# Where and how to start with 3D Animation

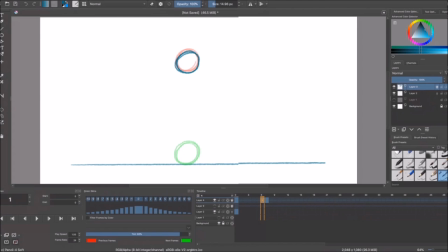1249s
just remove this and then we're gonna do it in in 3d later so you can you can see how these principles are exactly the same it
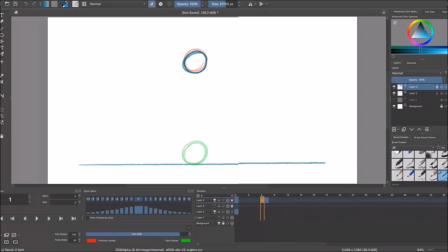1263s
doesn't matter if you do 2d or 3d it's exactly the same so all right let's do it So let's go to frame 2 and then put it here.
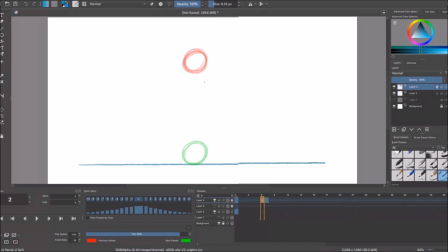1282s
I'm sorry, I think I changed the color a bit. So right there, then the next frame is going to be a little bit more separated than that.
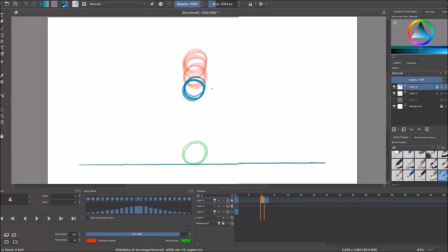1299s
Then the next one a little bit more, then a little bit more. and then finally this one is going to be a little bit more separated.
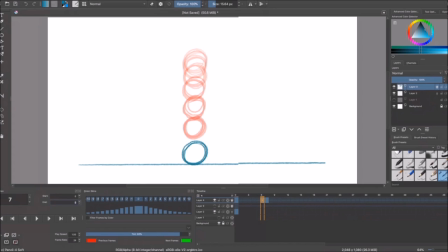1315s
So, take a look at what happens now that I play the animation. See, now it feels heavy. Now it feels a little bit more real. Now it feels that it has weight.
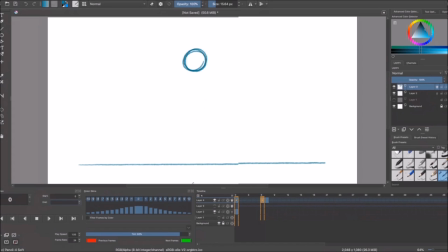1329s
So, this is something that still amazes me how controlling that spacing results in something more real or more authentic or something that we're used to seeing in the real world.
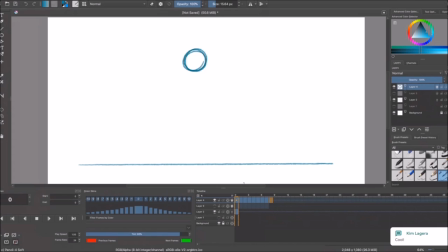1343s
So as you can see, if I turn on all my, my drawings, you can see how they are pretty tight in here and they are more separated in here. Okay. And that's just gonna, that's exactly what's going to cause. It's going to cause,
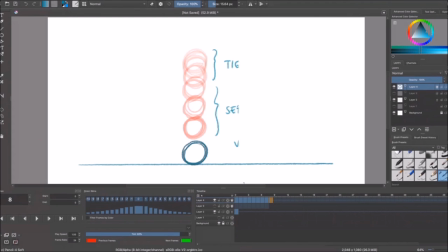1364s
the feeling, the sensation that this thing has weight and that it exists in, let's say, in the real world or in the animation world. So this is why these two principles are really important to make sure that you guys understand them
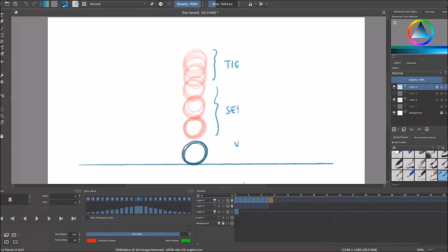1383s
because this is going to make the difference in every single way, right? And, you know, the more you learn about animation, you're going to learn some other tricks to make sure that your animation looks nice.
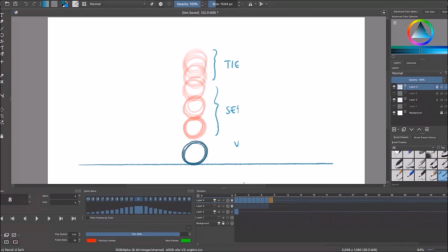1398s
But this is exactly the principle that we're going to use for everything, right? Making sure that whenever we design our spacing charts, right, we got to make sure that we are controlling these in-betweens.